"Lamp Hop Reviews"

Okay, let's go have a look. Submissions.
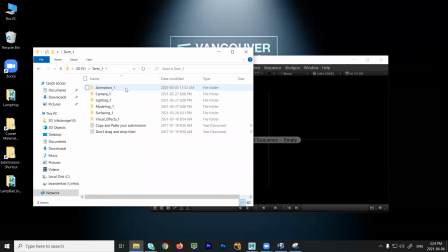151. Turn 1. Lamp hop. Good.
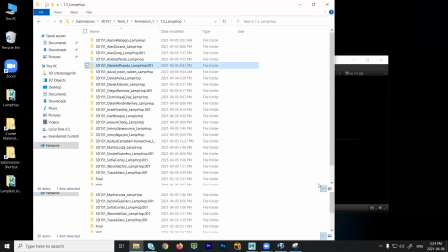Huh? Come on.
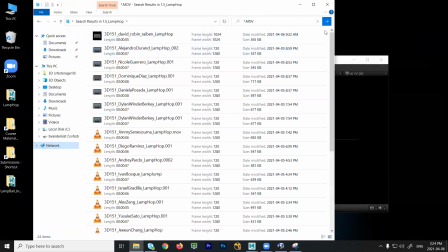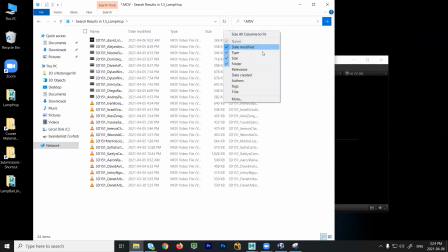One second.
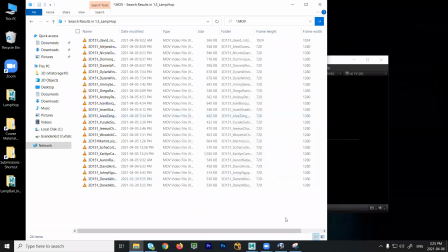Okay. Looking good. Good, good, good, good, good, good, good.
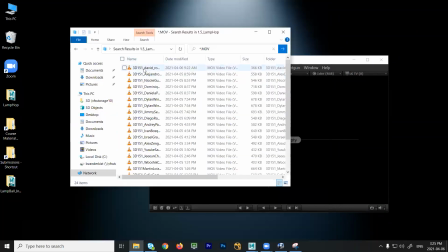Except David. What happened?
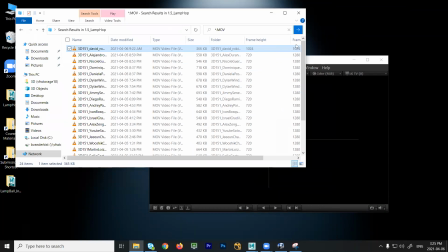There. David, it's not 1280 by 720. So if you could re-export, please.
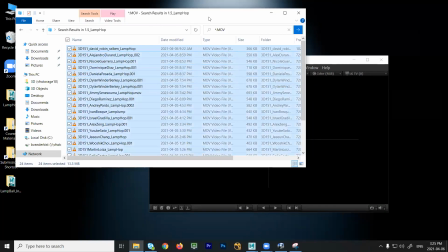Thank you. I just figuring out that I didn't submit, but I already finished the work.
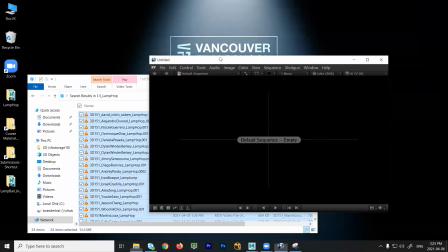So can I submit right now? Yeah, hand it in. Hand it in right now, okay? And just let me know when it's in there.
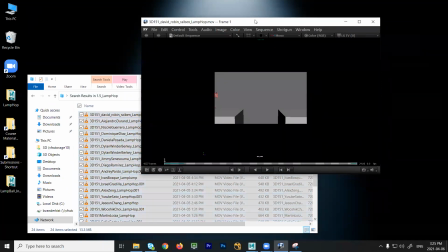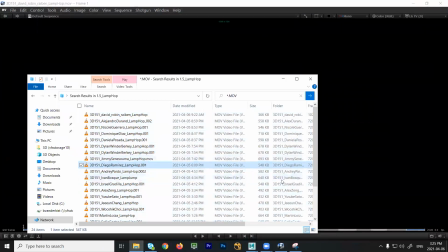Okay, David, are you there? Is David there? Is David? Nope. Nope. Okay. All right.
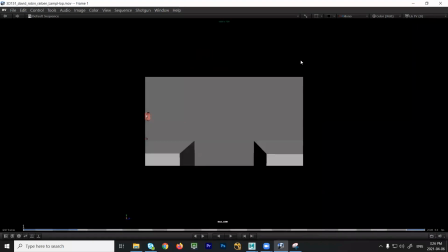Okay.
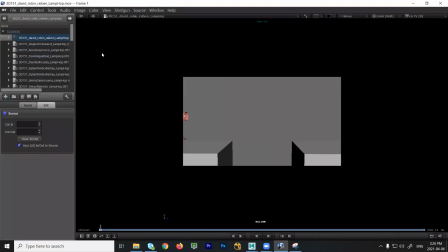There we go. Oh boy. Sorry, I'm just moving all the Zoom stuff that you guys don't see so I can see. Okay, so David, it's not landing, right? So you got to watch the landing. It's sliding here.
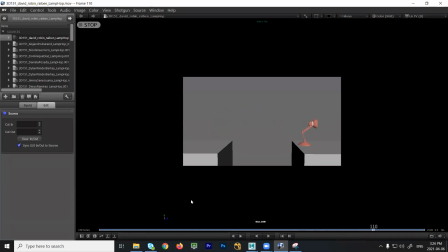So lock that base. Here, you need an arc, right? So the arc, right? Spacing's very even and it's got a very strong asymmetric tilt to it. So instead of having a parabola that's going up and then over, it's kind of doing this and then this, and it kind of has a real flat trajectory.
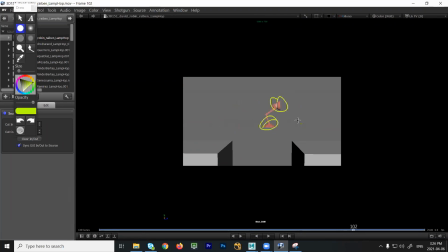Also, this and this have the same timing. So there should be drag, there should be overlap. So one thing should lead and the other thing should follow, okay? Everything's landing.
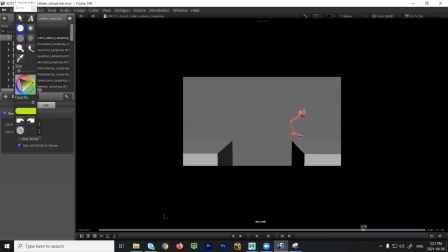You're also slowing down, right, as you land. So that's not how gravity works, right? When you bounce up, again, this little bounce, right, very triangular and again, very evenly spaced. 1, 2, 3, 4 frames up, 1, 2, 3, 4, 5, 6 frames down.
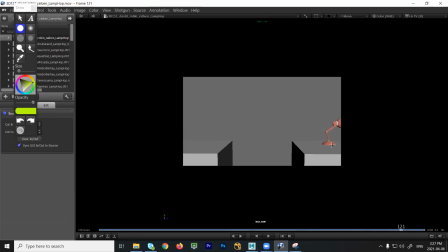There's even a little bit of a curve in there as you swoop the ground and it's not locking there. So still needs a lot of work. Okay, David?
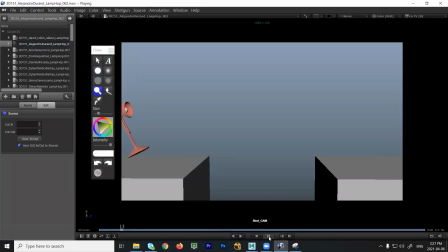Alejandro. Okay. All right, so that first stop is just a bit abrupt. So just right here, what I would do is have the base hit first. So have the base hit first, and then have the head of the lamp follow through.
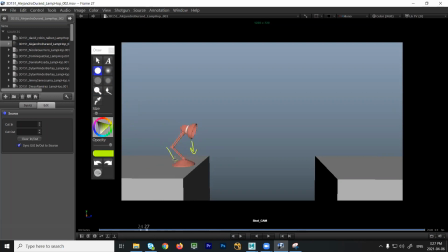So it'll be like 1 and then 2. So then you would have the neck compress and then the head could follow through. Like 1, action 2. and reaction, right? Okay. Yeah. Yeah. Just so it doesn't feel like everything just screeches to a halt, just all one frame.
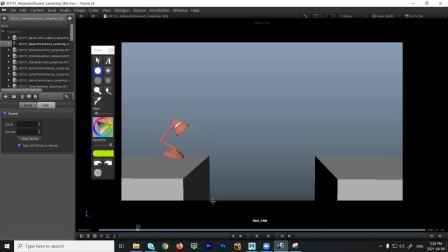So it's okay for the base if you want to have that locked, we could kind of buy that. But for this, it just feels like everything just stops dead really quick. Now, right here, the thing that's odd about the path is you get a tangent. So it feels like the chin of the lamp actually hits the corner and then bounces up.
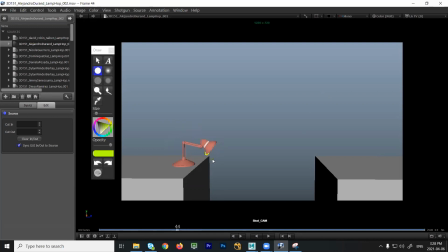So it's just in an odd spot.